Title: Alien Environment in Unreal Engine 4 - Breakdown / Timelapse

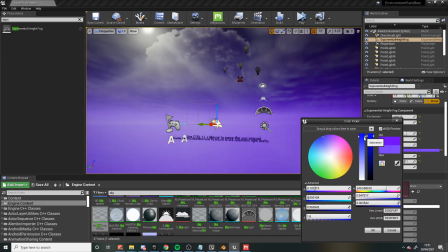4:51 You can make further changes later, but once you've got an approximate look for the environment and sky, import the mesh to see how it looks in the scene.
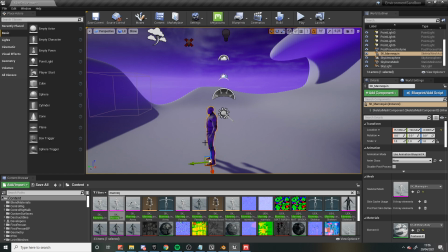5:01 You can add in the default mannequin to get a sense of scale of the scene and and decide if you need to resize the mesh before moving on.
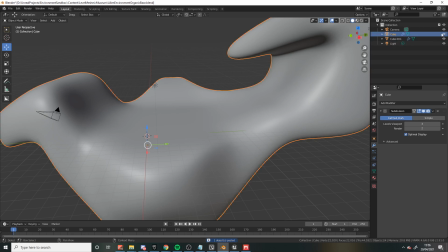5:08 In Blender, if you apply the Subdivision modifier to the mesh,
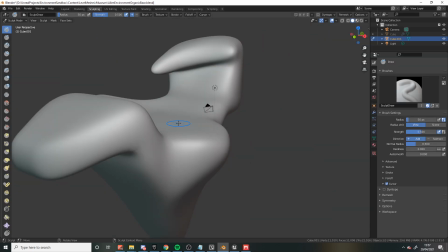5:11 you can then switch to the Sculpting tab and begin sculpting in more details to randomise the surfaces to make them look less uniform and to further refine the shape,
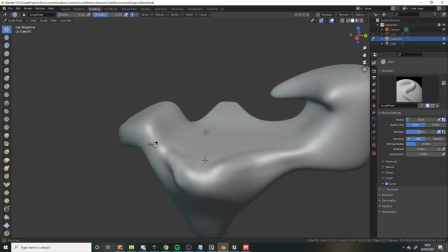5:20 in this case to make it look more like rock.
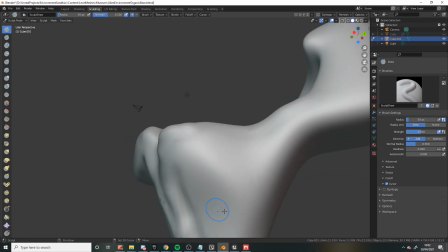5:22 You can adjust the radius of any of the sculpting tools but I find it quicker to zoom in and out of the scene so that the tool has a wider or narrower influence without having to constantly change settings. things.
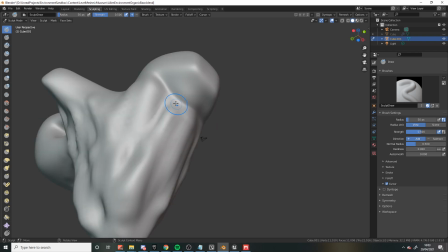5:34 You can hold shift to smooth areas or control to invert the tool.
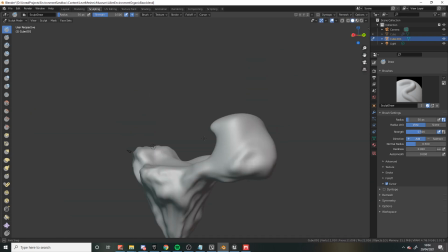5:39 There are many tutorials that cover all of the sculpting tools in more detail, but for a simple shape like this that isn't trying to look realistic,
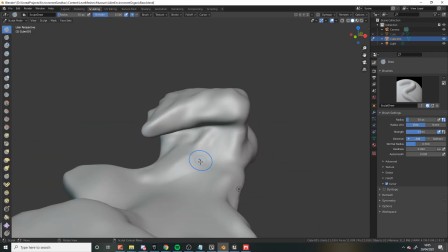5:46 you can just try out the different brushes for yourself and see what works best.
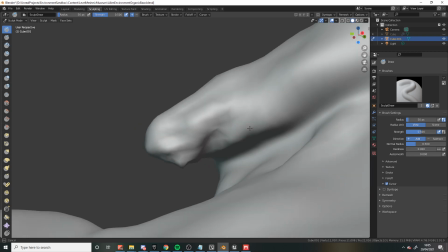5:52 When looking at the reference images, I remembered that I wanted to add a pool of water, so I began sculpting in the rough area.
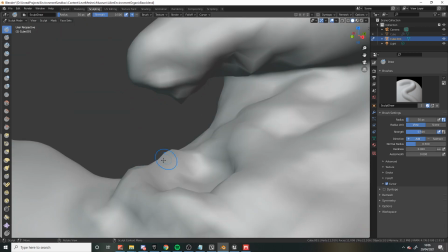5:59 I also wanted to have an overhanging rock where liquid would drip down into the pool as an excuse to add some dynamic elements to the scene with particle effects.
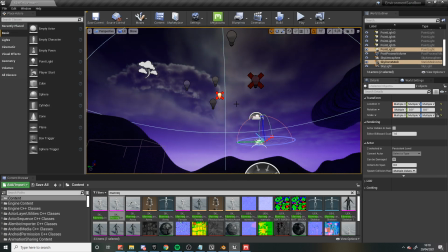6:09 Make sure to regularly re-import the mesh into UE4 to see how it looks in the engine.
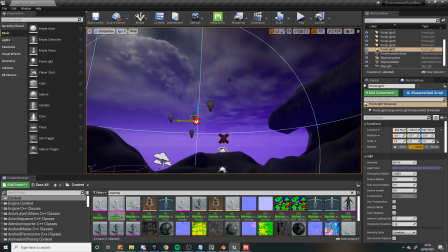6:14 In this case I noticed some of the mesh was in shadow so I adjusted the sun position to make sure the areas I wanted to be highlighted were visible.
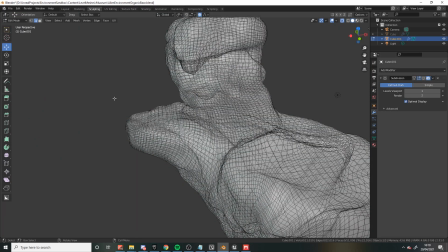6:22 Also the overhanging rock wasn't perfectly aligned with the pool below so I made adjustments to the mesh.
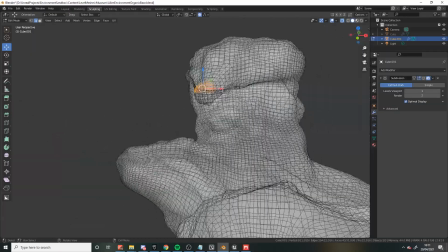6:28 If you enable the soft selection option in Blender, any changes or movements you make to your selection will also influence surrounding vertices,
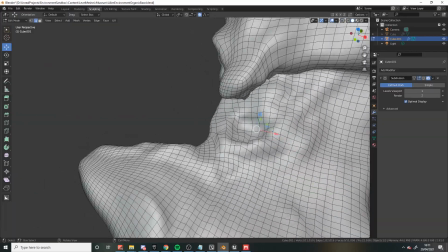6:35 which is useful for moving large chunks of the mesh around without creating any sharp angles or intersecting polygons.
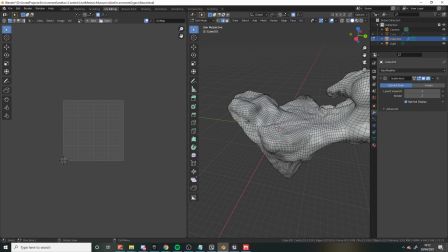6:42 Once you're happy with the sculpted mesh, you'll need to add UV seams before adding materials.
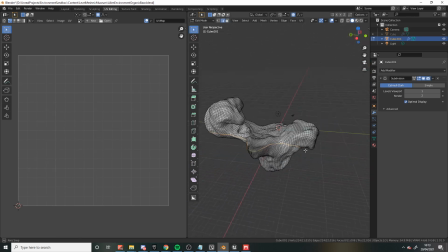6:47 Again, this is an entire topic in itself where you can find tutorials that dive as deep as you want into the process,
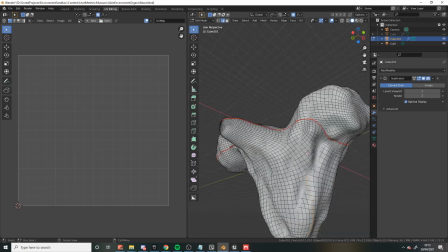6:52 but the headline version is you're trying to map a 2D image onto a 3D object, so you need to place cuts where different pieces of the image will join together.
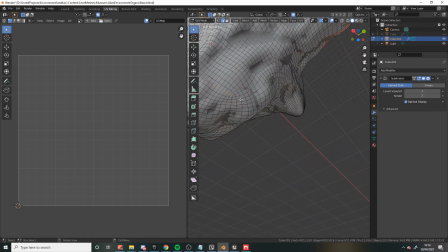7:01 You want to put these seams in areas where they will be less visible, for example underneath or around the sides of the mesh rather than on the surface,
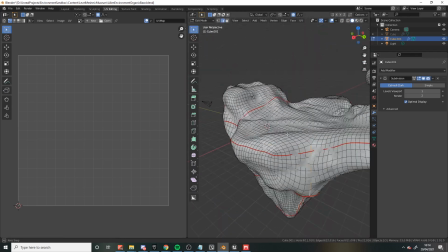7:08 so that you don't immediately see the texture abruptly switching to different parts of the image.
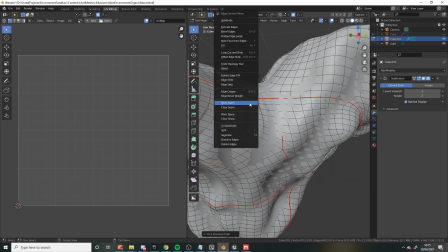7:12 You also tend to want to place these on sharp angles so that the image doesn't have to distort to wrap around the mesh.
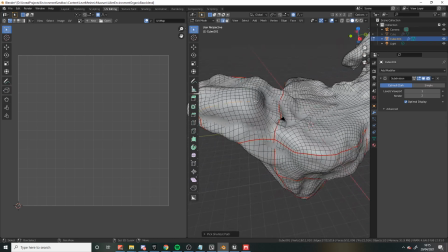7:19 In Blender, switch to Edge mode and select loops around the mesh by holding the Alt key and clicking on any edge.
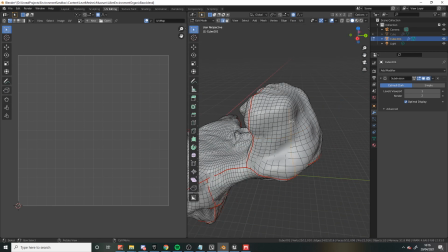7:25 Then right click and select Mark Seam. When you've created seams around the mesh you can select all faces, right-click and choose UV unwrap.
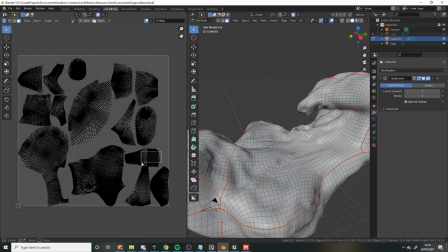7:34 Switch to the UV editing tab to see if you need to add or adjust any seams to avoid distortion.
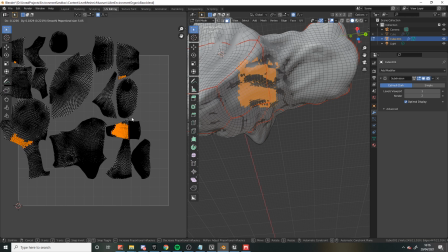7:40 The goal is to have as few seams as possible whilst having the polygons all share roughly the same density of the 2D image.
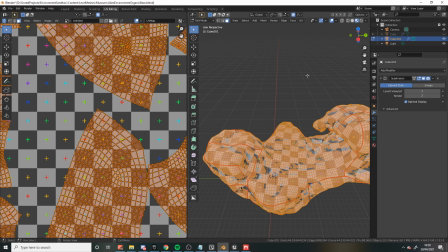7:48 Depending on the scale of your scene it might help to select all of the UV islands and scale them up or down to increase or decrease the density of the material.
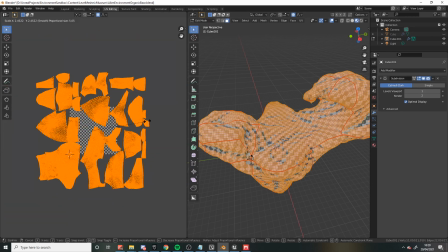7:57 If they're scaled too small the material will be stretched and appear to be low resolution.
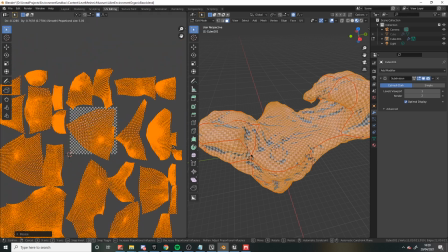8:01 If you scale it too high the material will repeat more and there may be visible tiling of the texture.
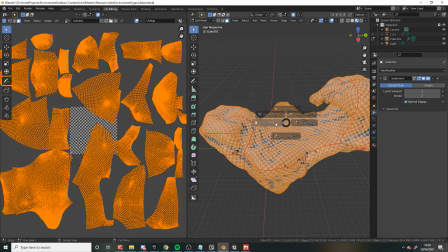8:06 You may want to adjust this after creating and applying a material to the mesh in the engine.
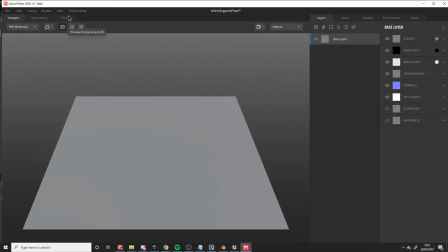8:12 Quixel Mixer is a free program for editing and combining Quixel materials.
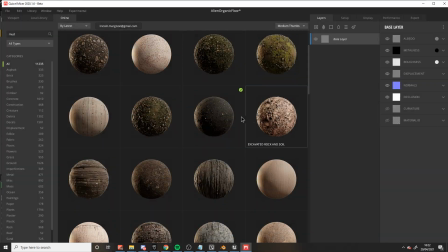8:17 I'll leave links in the description to some tutorials that go in depth on how it works but if you've ever used Substance Painter or even just image editing software like Photoshop,
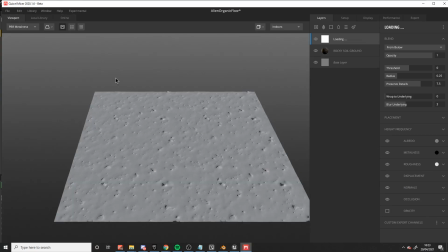8:25 the interface will be self-explanatory. All you need to do is select different materials provided by Quixel and combine and adjust them to create the look you're going for.
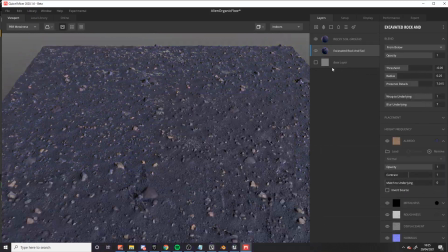8:33 In my case, I used a combination of rock and sand materials and adjusted the colours so that they blend in with each other and look more like an alien planet surface.
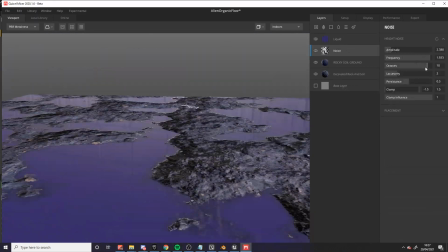8:41 You simply download a material from the online tab, drag it into the layers tab and adjust the threshold and colour settings to blend them together.
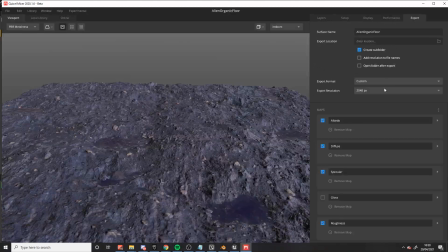8:49 When you finish creating your material you can export this to your Quixel library and use Quixel Bridge to import
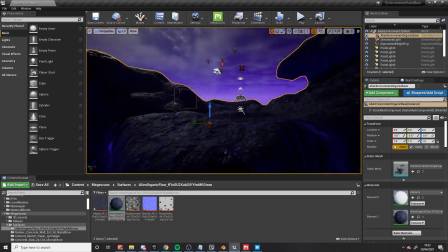8:55 it to Unreal Engine or alternatively you can export the texture images and manually create the material in the engine.
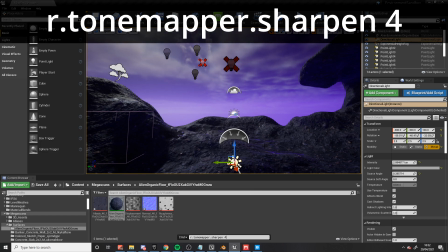9:01 Once I have the material applied to the mesh I often open the console and enter the command r.tonemapper.sharpen 4.
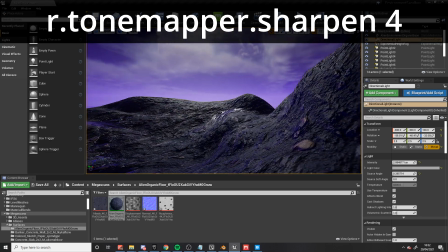9:09 This adds a sharpening post-process filter which makes the scene look more crisp and accentuates details.
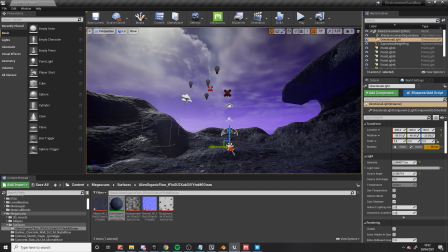9:16 Whether or not you use this in the final render or game is up to you depending on the style you're going for.
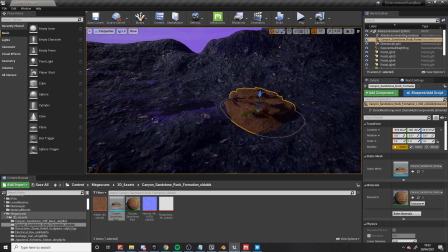9:21 I then imported two rock meshes from Quixel using Quixel Bridge that I will duplicate,
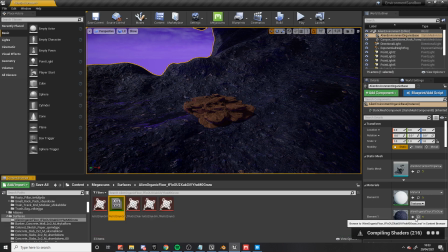9:26 scale, rotate and move around the scene to add more detail and to hide the simplicity of the underlying sculpted base.
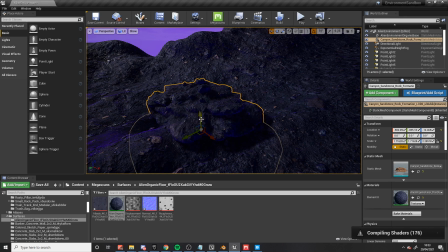9:33 I applied the same material to these rocks so that they blend in with the island mesh. Alternatively you could adjust the colours in the rock material instance to match it with your scene.
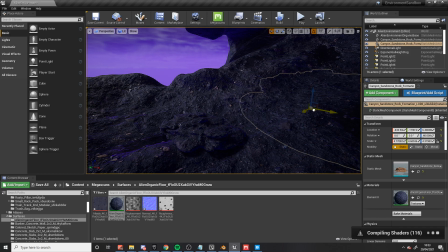9:43 Because the meshes from Quixel are from real world scanned objects, they don't always have polygons on the underside of the mesh, so it's important to position them in ways that hide the edges.
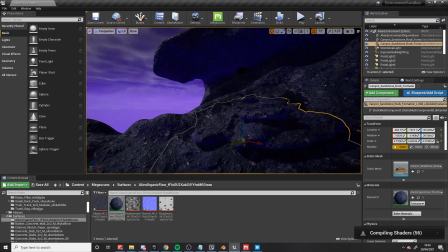9:53 Get familiar with the shortcuts you use for moving objects around so that you can quickly add lots of meshes covering the scene.
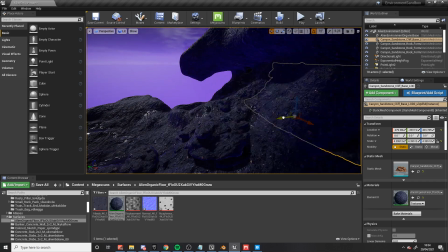9:59 Try to scale and rotate each one so that it isn't obvious that you're reusing the same mesh. You could also import other meshes and apply the same process to add more variety.
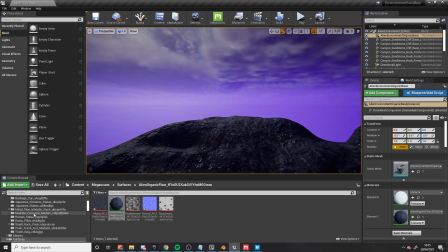10:08 You want to mainly focus on the areas where the base sculpt looks too smooth or looks unrealistic, primarily on curves or places where the silhouette is visible.
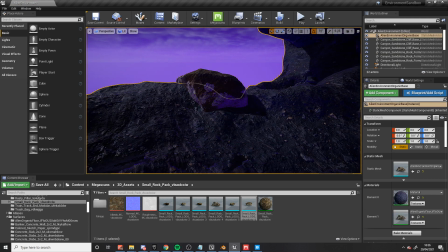10:17 Surfaces that are mostly flat aren't as important because the material is able to sell the depth and detail of these parts,
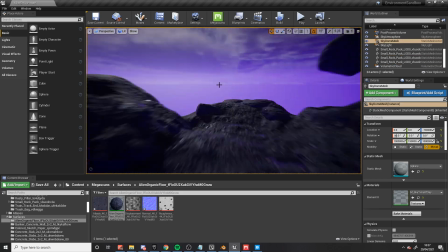10:23 but you should still use meshes to break up the material so that there aren't any obvious repeating patterns in the texture as well as to cover up any visible UV seams.
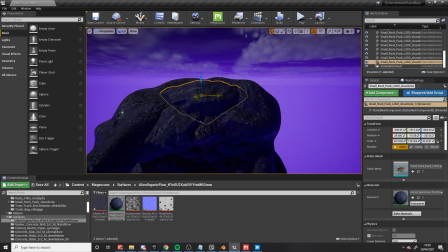10:32 Try to get familiar with the shortcuts you use for duplicating, moving, scaling and rotating objects so that you can quickly try things out and cover all of the environment.
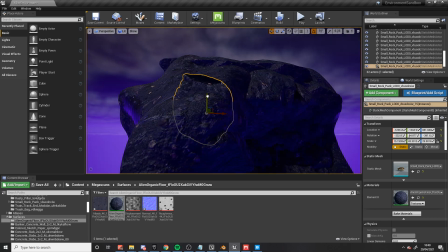10:40 This part of the process is about adding an overall level of detail. No one is inspecting the individual meshes and judging how well they're placed, they're just seeing the scene as a whole.
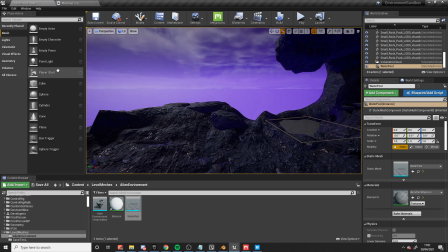10:50 In Blender, I created a 2D plane to use as the surface of the pool. I added a light into the scene to give the effect that the glowing liquid was lighting the surrounding environment.
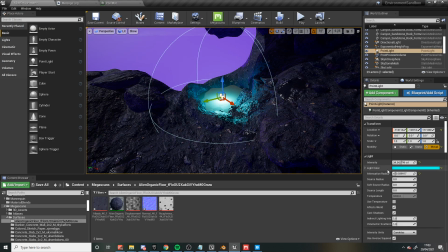11:00 For the liquid, I created a translucent material and reused a texture from the ground material and multiplied it by an emissive colour.
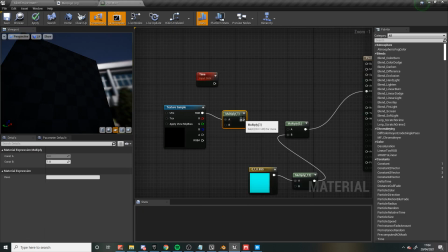11:08 I then played around with offsetting the UVs using time as an input so that the liquid would look to be moving and distorting. To make the edges of the liquid less sharp,
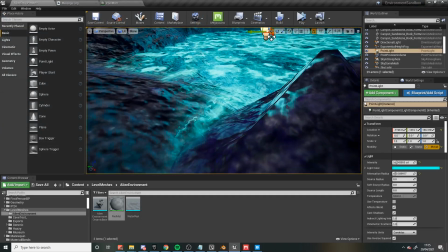11:17 I added a depth fade node plugged into the opacity channel so that the liquid plane would fade out around the edges where it intersected with the surrounding mesh.
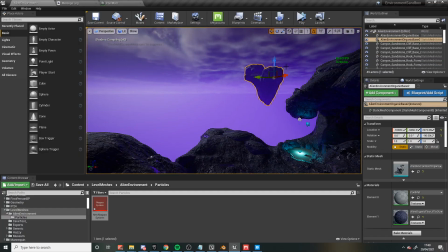11:26 I added some rock meshes underneath the island and then duplicated the entire island and placed copies of it in the distance.
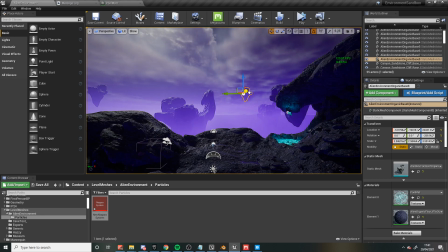11:33 I tried to rotate and rescale them so it wouldn't be obvious that they were all copies of the same mesh. You could also spend some additional time to create different island variations.
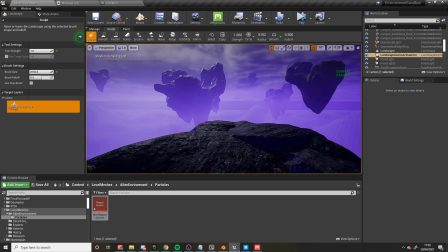11:43 I then added a landscape to the scene and painted in some basic mountains to use for the background.
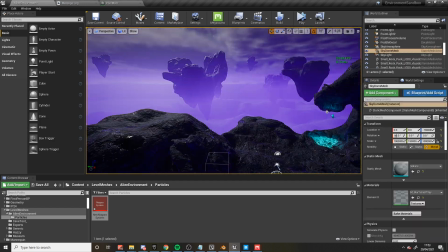11:48 There are various tools you can use to create more realistic landscapes, but in my case it would mostly be covered by fog and only vaguely visible in the distance.
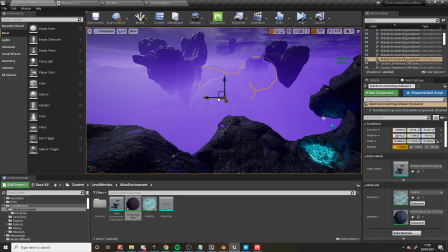11:56 I also scaled some island and rock meshes to create more detailed looking mountains that were more visible.
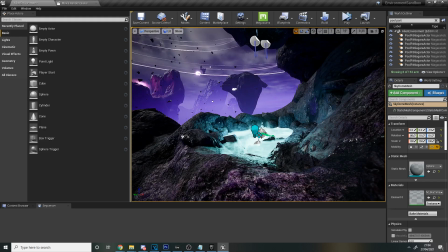12:03 The rest of the process was just a case of adding in details, often just simply reusing particle effects I'd made for other projects.
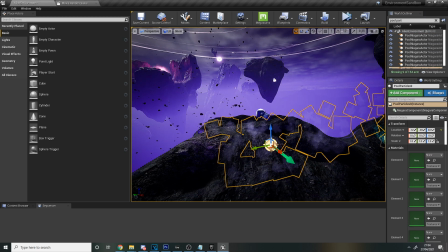12:11 The steam coming out of the pool was originally a bullet impact effect that I adjusted to spread it over a larger area.
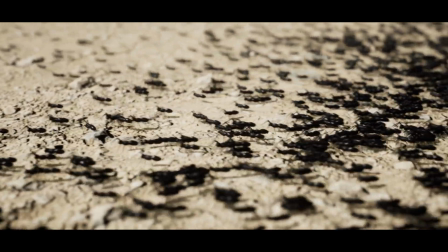12:19 The fish in the pool were taken from an experiment I did with animating GPU ants within a Niagara particle system.
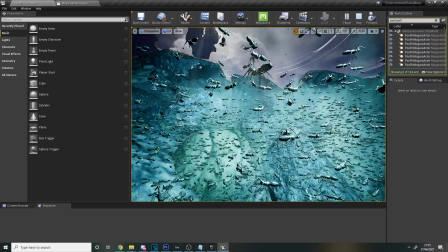12:27 If you zoom in you can see they are actually just ants walking about under the surface of the liquid, but from above it creates the illusion of fish or insects swimming around.
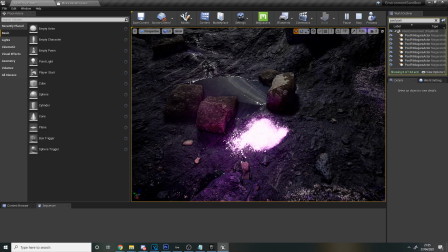12:37 This effect was made using a blood spatter decal from Quixel and adjusting the material to make it emissive.
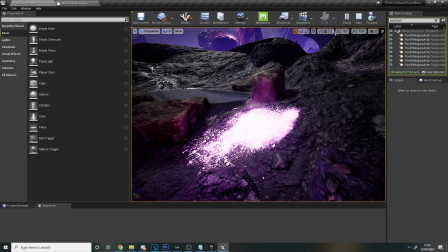12:43 I reused the steam particle effect from the pool and also added a purple light above it to light up the nearby rocks.
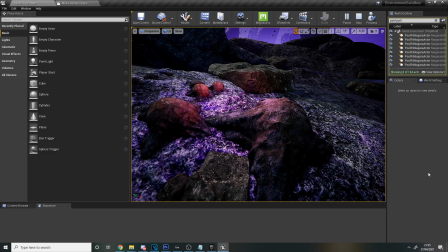12:50 These organic breathing rock things were made as a skeletal mesh in Blender by sculpting a base mesh then inflating and expanding it for a morph target. I made a blueprint that interpolates the morph target value along with blending the material from a rock to a skin looking material created in Quixel Mixer.
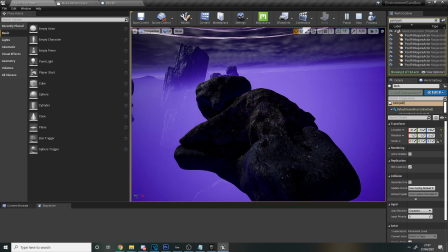13:06 I also reused this on one of the islands in the distance to add more movement in the background.